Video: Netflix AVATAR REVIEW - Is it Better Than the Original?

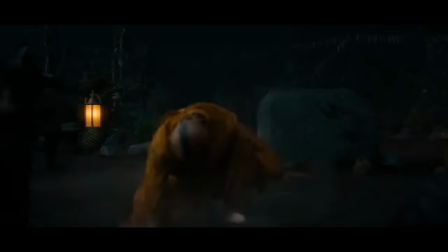4:06 The way they represented bending on screen looked great, especially airbending, which is the least cinematic of the 4 forms.
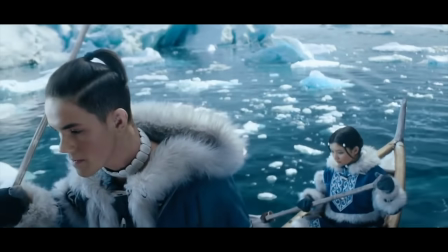4:12 So, overall, I loved the first episode. Loved how they faithfully adapted the look and design of the animated show, but while still found a way to keep it grounded in live action. But you start to notice a few changes in that first episode. Sokka is less of a goofball. They gave him more pathos in the series, and overall, like, this is where I started to notice that the show lacked a lot of the character depth of the original.
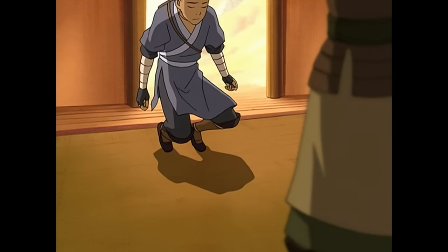4:32 Like in episode 2, Kyoshi Island. Originally, this was Sokka's personal journey to overcome.
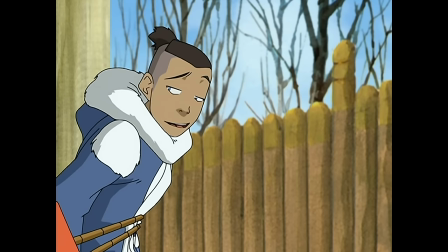4:36 He was very sexist.
There's no way a bunch of girls took us down.
And over the series, Sokka gradually matures and becomes a leader.
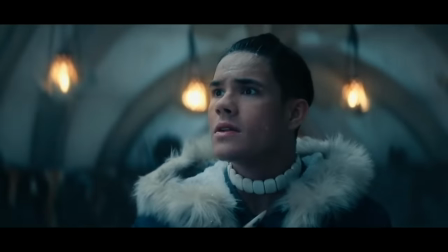4:43 But here, he seems to already be like a mature young man. Instead, in the last couple episodes, they focused on him wanting his dad's approval, but that didn't land for me. I mean,
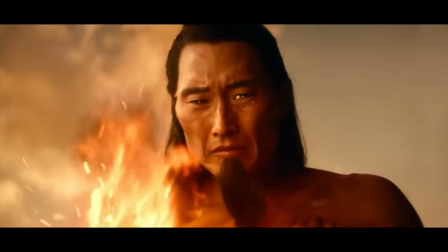4:51 we're intercutting between him and Zuko's story, and Zuko's dad literally burned the flesh from his face because he was so disappointed in him.
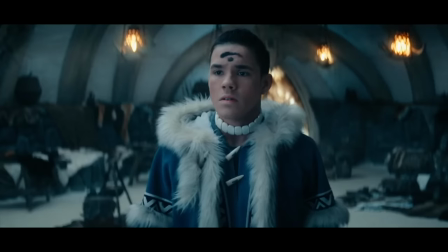4:58 It was hard to feel bad for Sokka by comparison. However, the casting was absolutely perfect. Ian Ousley looked exactly like Sokka from the series, and he did a great job in the role. Everybody does across the board, especially Paul Sung-Hyung Lee as Uncle Iroh.
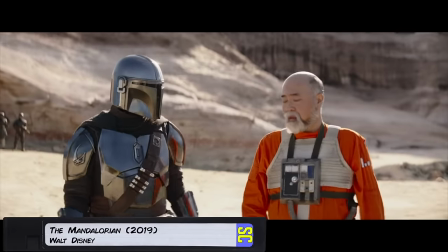5:12 Lee is a veteran of big franchises. He's popped up in the Disney Plus Star Wars shows for years, and he perfectly embodies like the sadness and the cheerfulness of Iroh.
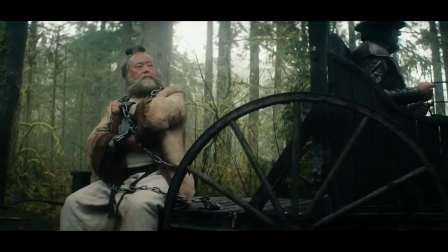5:20 In fact, my favorite moment from this season was that wagon train episode where he remembers his son and we hear this music.
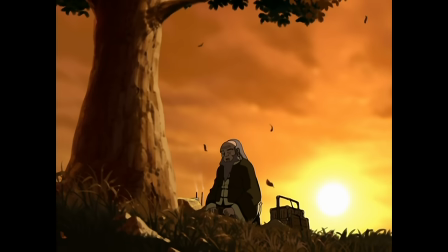5:29 Now that is the melody of the Soldier Boy lullaby he sings at his son's shrine in Tales of Ba Sing Se.
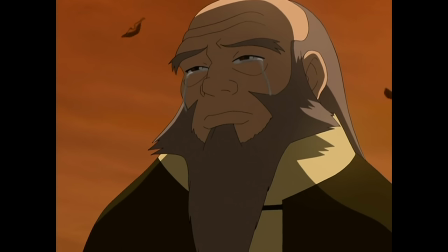5:35 Leaves from the vine, falling so slow.
Absolutely wrecks me every single time.
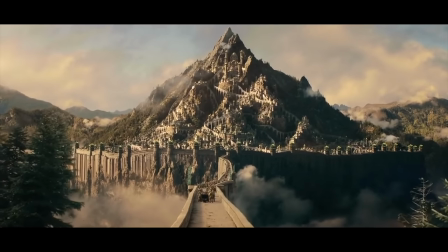5:43 So there are places where this show has this absolute loyalty to the world building of Avatar, and I appreciated almost all of the changes.
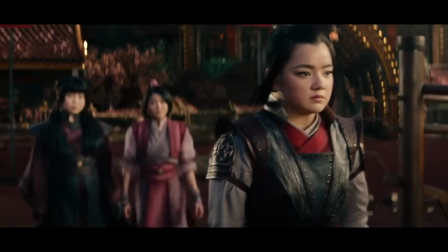5:51 Introducing Zuko's sister Azula earlier in the series sets her up as an overarching antagonist. Danny Pudi was great as the Mechanist, and here's where we get a pretty common change in this series.
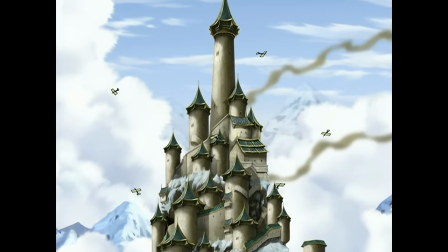6:00 They combine the Omashu story with the Northern Air Temple story, which involved the Mechanist. And I'm fine with changes like this.
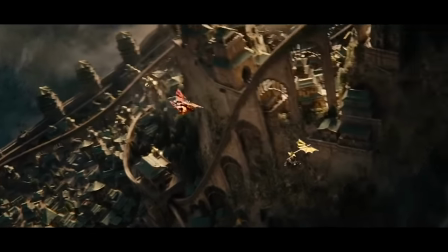6:05 The creators want to tell as much of this story as they can, but the budget is tighter in a live action setting. Like, okay, here's something I'm sure is going to be controversial that I'll talk about with the team later on.
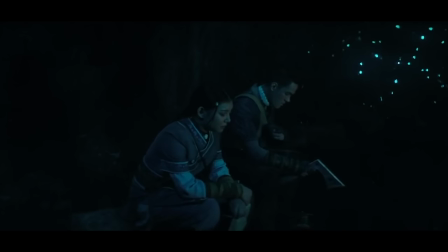6:14 When they took the Cave of the Two Lovers story and they placed Sokka and Katara in the tunnels instead of Katara and Aang.
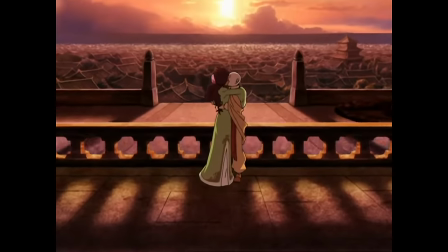6:20 Now, we just did a video about how the romantic resolution between Katara and Aang was a little creepy and, in our opinion, not the right ship for the series.
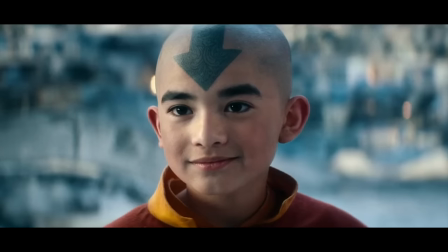6:27 And it's kind of telling because in this show, because of the age difference, they don't even mention Aang's crush on Katara. Now, I did like how they used that tunnel change to explore Katara and Sokka's sibling relationship.
And you don't get to just ignore me. I can't if you're being an idiot. Dad put me in charge. You're not Dad!
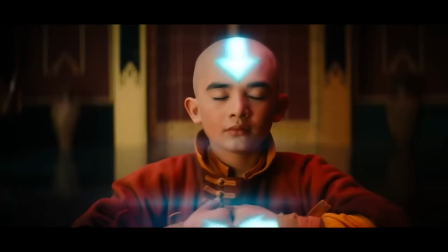6:43 But it did come at the expense of Aang's feelings and character development. And I think that's where the live action adaptation actually fails, in its portrayal of Aang. Now, I think the actor, Gordon Cormier, is great in this role, but to save money, the show feels like it has to speed run through the events of season one.
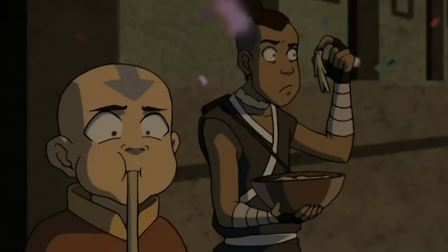6:59 The problem with that is they're speed running through all of the character growth and all of the fun times, all the little moments that made this group become a family.
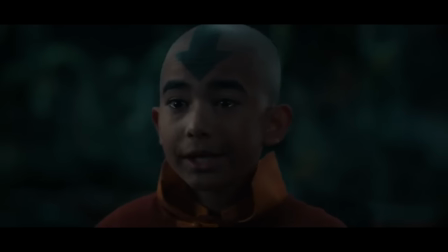7:06 We don't get to see Aang just goof off and be a kid. I mean, we're told that he has friends, but we don't ever get to see these bonds develop.
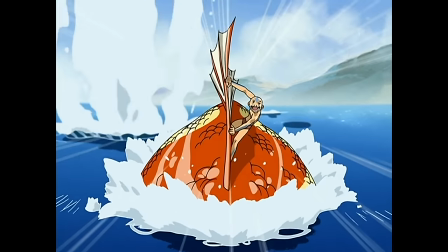7:14 The show is like all meat, no fixins, no dessert. Instead of showing us Aang's childlike nature, we just get this dark, brooding pathos. And I mean, that's there, but it's just not what the show is. So Bevan, the thing is, the show does seem to make changes and skip stories that are going to alienate OG fans like you, while it also leaves out the charm and the characters which would attract new viewers. So who was this show for? Ah, see, I have an answer to this. The show is for consumers that hold on to this narrative that live action is a higher form of medium than animation and therefore acceptable for adult consumption. And we know this to be true because the showrunner Albert Kim said, is quoted actually, I think in the Entertainment Weekly article, of saying that he wants to court Game of Thrones audiences, which is ironic because they gave us a script that spoon-feeds a plot point and character motivations like the audience are
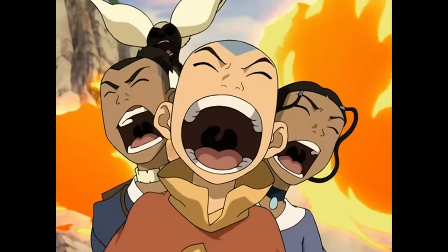8:03 children, which is something the animation doesn't do. What do you guys think? Randolf, why don't you go first? Sorry. What were your thoughts on the show overall? Oh, by the way, everybody, we are joined here by Bevan, frequent contributor, Shri, who does our merch and our social media, and Randolf Nombrado, our lead editor.